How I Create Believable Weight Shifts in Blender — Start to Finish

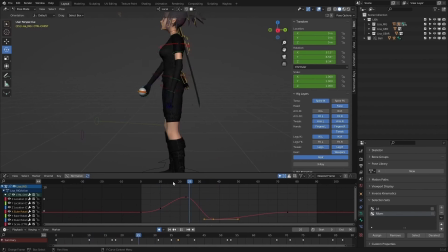2481s
And again, this is something that just pushing beyond the reference, because I remember in the reference, my body movement was all very subtle. Intentionally, I was trying to keep things simple and subtle. So this is obviously going to be pushed quite a bit from that.
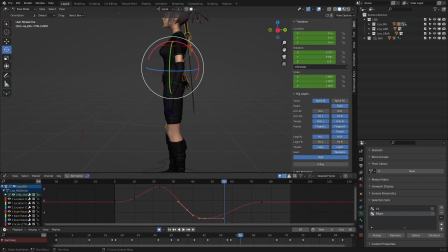2500s
But you still can spot those tiny rotations that are happening in your reference. I know even though they might be very, very small, you can kind of see that little bit of dip in the chest as the arm drops. For the sort of bit of a kind of the antic of the actual throw,
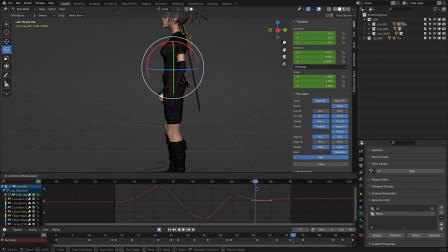2518s
the kind of hand dropping first and then coming up, that chest is going to kind of drop, and then on the throw, that rotate X on the chest is kind of going to start like rotating back. So again, kind of just pushing that a bit in the actual animation.
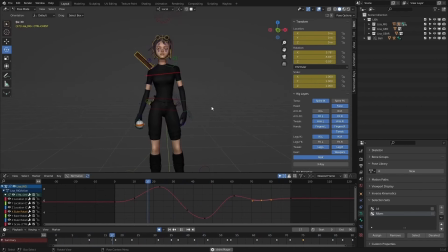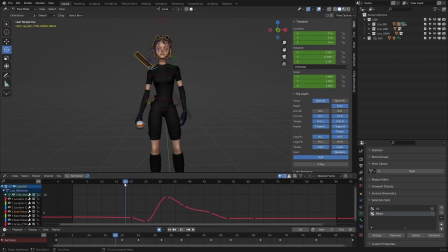And here I'm starting to actually start offsetting the movement a bit on the shoulder, pushing the shoulder poses a bit as well.
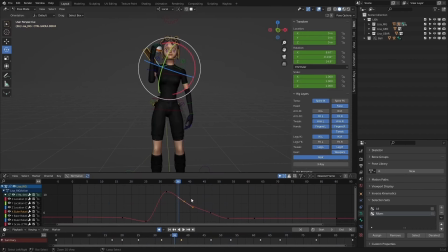2570s
And I think I wanted to establish a bit more of a snap feeling on that shoulder just a bit more right there. Kind of bringing it up a little bit faster.
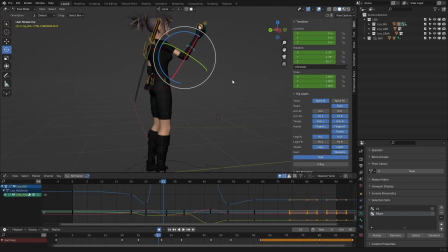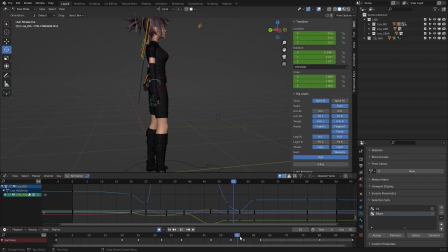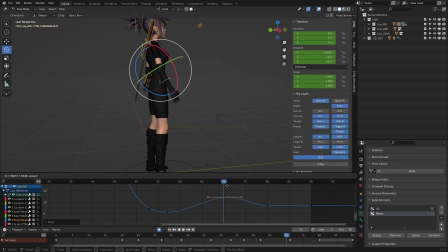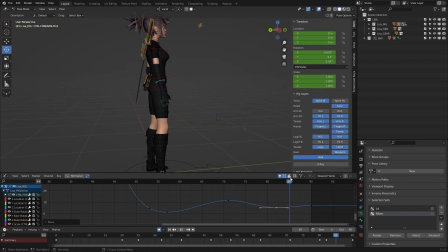And here I'm offsetting the elbow a bit, getting a bit more looseness in the arm on that drop.
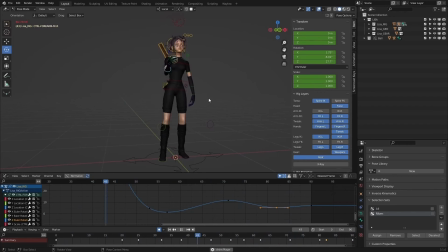But you can really start to see, one control at a time. We're getting detail into this. This is already starting to, look like, she's throwing the ball, even though the other arm isn't animated at all.
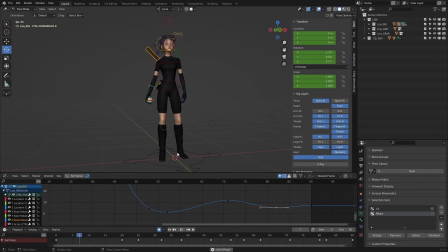2651s
You can feel from the movement of the arm kind of what's happening there, that sort of snap in the air, and that quick kind of drop back to her side.
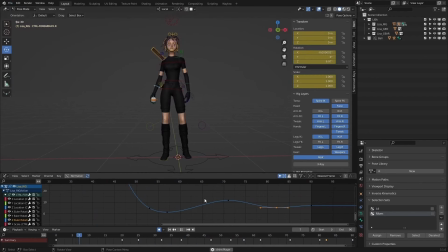And I think this was a pause in the recording.
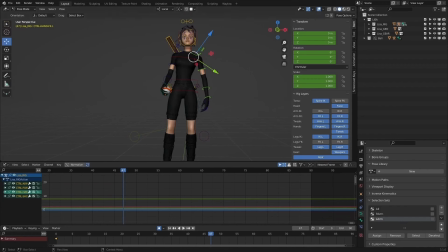2686s
I probably stepped away, came back either the next day to finish this off or a few hours. But I think at this point, now I'm going to start animating the left arm.
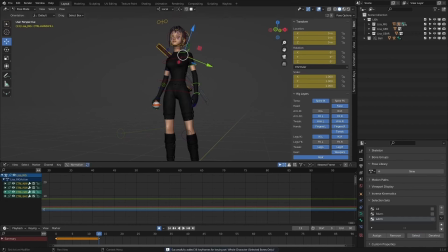2702s
I think I already created this selection set for it. So again, similar process with the right arm. Now going through here and figuring out what this left arm is going to do through all of this.
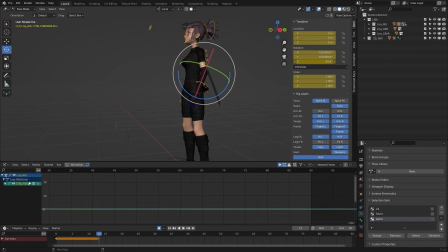Probably, checking my reference there.